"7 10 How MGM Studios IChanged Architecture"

For over 100 years, we've had a symbiotic relationship with film. We see our stories reflected in film, and in return, film provides inspiration for our lives. Architecture is an essential component of the movies, and no studio was better than MGM at using architecture to advance their stories with what became known as the MGM gloss. Whether intentionally or not, MGM helped change architecture forever. Let's see how in this episode of Architecture Minute. Starting with the silent era, the MGM gloss was apparent.
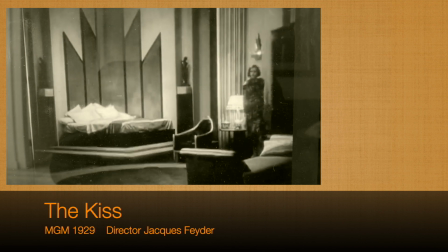This Greta Garbo film from 1929 used Art Deco design elements to suggest luxury and sophistication.
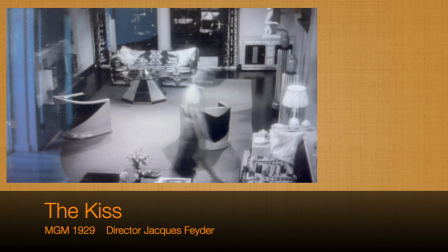For many audiences, such films were their first exposure to high-concept modern design.
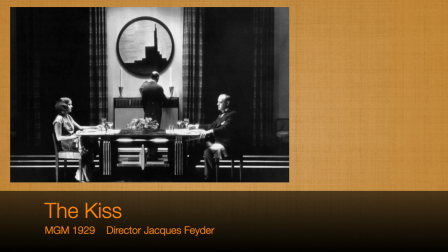This Art Deco dining room, for example, presented an exciting alternative to mundane, everyday reality.
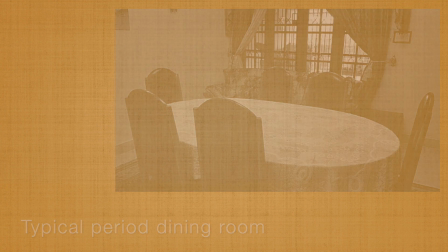The sets for another MGM silent feature, Pleasure Crazed, were, in a sense,
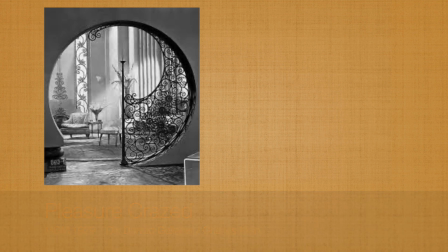propaganda for a way of living that was more stylish than ordinary experience. During the 1930s, these high design elements came out in full force.
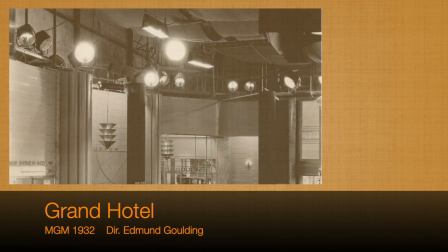Popular MGM movies like Grand Hotel introduced a mature version of Art Deco.
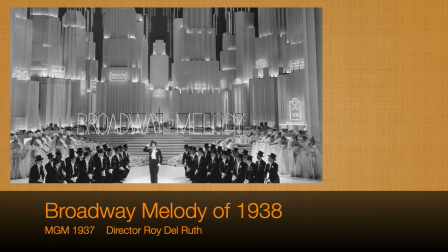MGM musicals like Broadway Melody of 1938 took a more abstract approach.
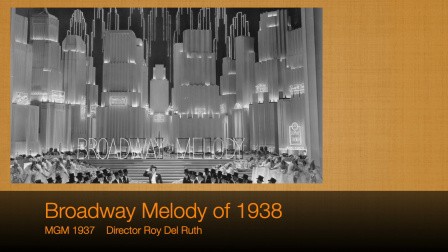Here, the zigzag modern skyline suggests the excitement and progressive attitude of urban culture.
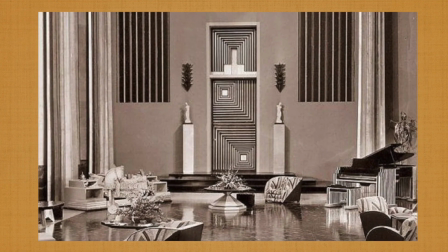These movies presented an exaggerated modern lifestyle, but they also encouraged an acceptance of a modern aesthetic in real life. In the 1940s, World War II cast a shadow on innovative architecture, but by 1951,
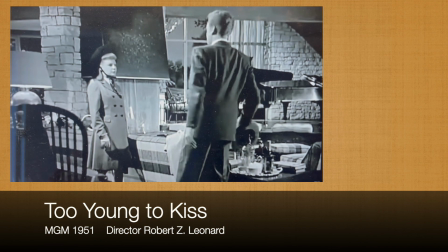in this Van Johnson-June Allison romantic comedy, Too Young to Kiss,
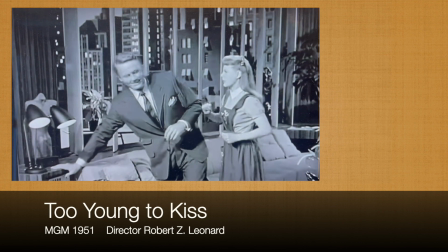MGM moved past Art Deco to transition into a mid-century modern aesthetic.
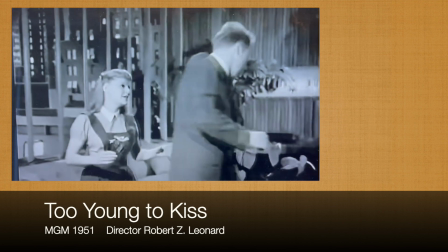Note again the cityscape in the background, signaling urbanity and sophistication.
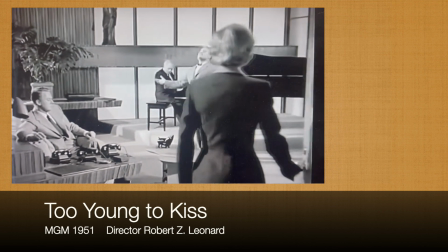The sets were cutting edge for the time, loaded with mid-century details,
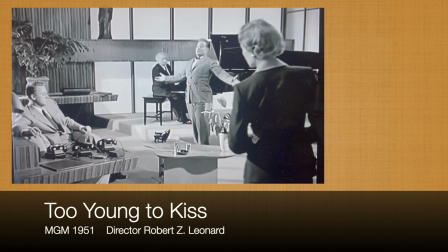built-in tables, plant ledges, sleek window walls, and modern furniture.
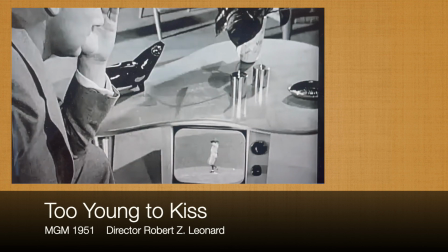MGM films were very much in tune with the times and simultaneously led the times.
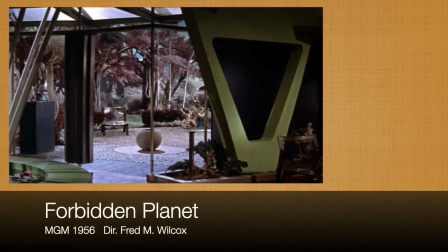In 1956, MGM released Forbidden Planet, the first science fiction film to receive the MGM gloss.
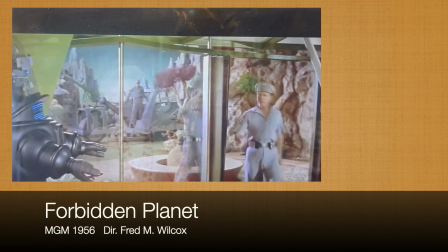Forbidden Planet was a serious science fiction film with big stars like Walter Pidgeon.
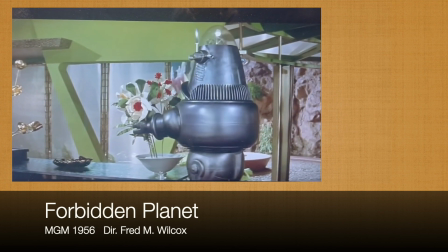The sets introduced design ideas that were already emerging in the architectural world.
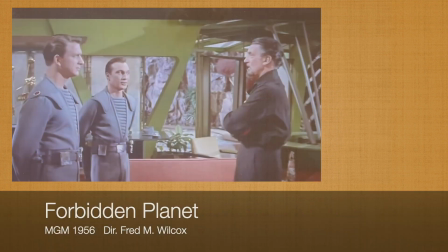Forbidden Planet borrows from the cave-like architecture of Paolo Soleri,
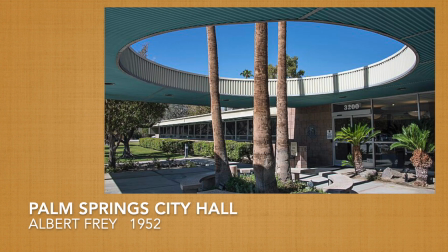along with a big dose of Palm Springs modern and a mod 50s color palette.
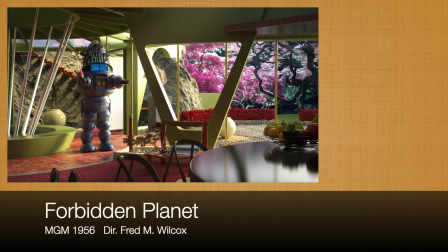This was a splendid Hollywood version of the future of architecture.
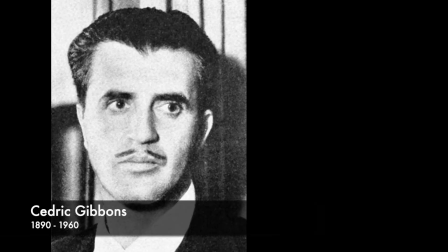The genius behind MGM sets was their director of art and design, Cedric Gibbons.
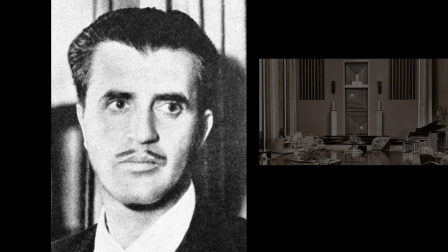Gibbons either created or supervised the Art Deco sets of the 20s and 30s,
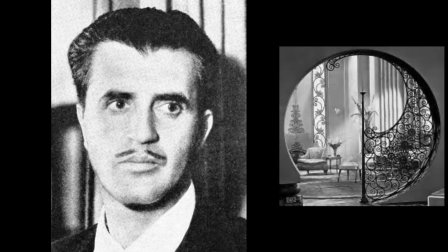the mid-century modern backdrops of the 50s, and prescient environments for the future.
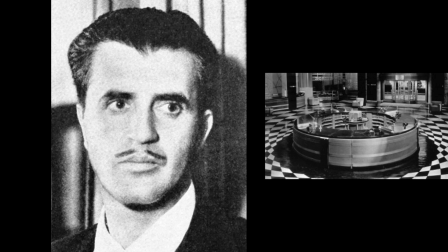Cultured and sophisticated, Gibbons actually lived a life as glamorous as the sets he created.
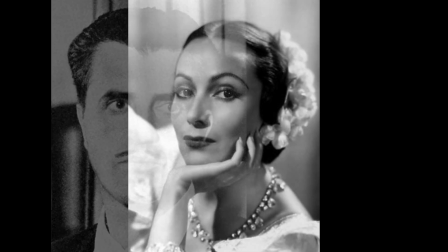He and his beautiful wife, actress Dolores del Rio,
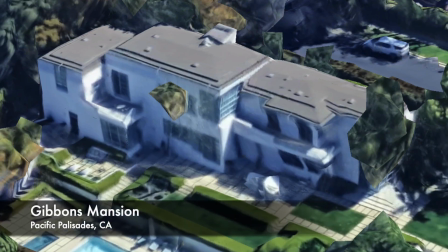lived in an Art Deco mansion in Pacific Palisades, where they frequently hosted parties for the Hollywood elite.
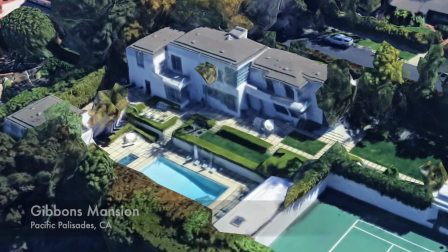Now, certainly, MGM did not exclusively champion modern architecture. Gibbons also designed sets for historical dramas and ordinary situations.
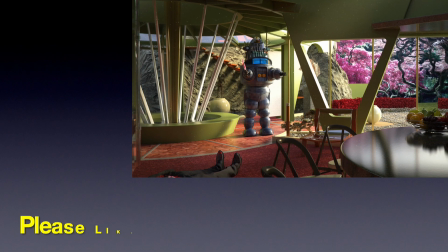But when given the chance, and when appropriate, MGM Studios with Cedric Gibbons advanced the cause of modern architecture
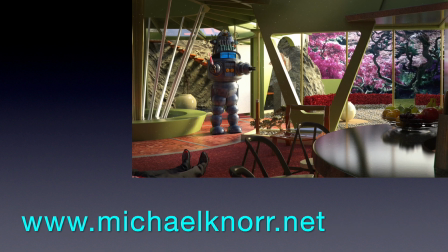simply by showing us enchanting examples of a different world. That is how MGM changed architecture forever.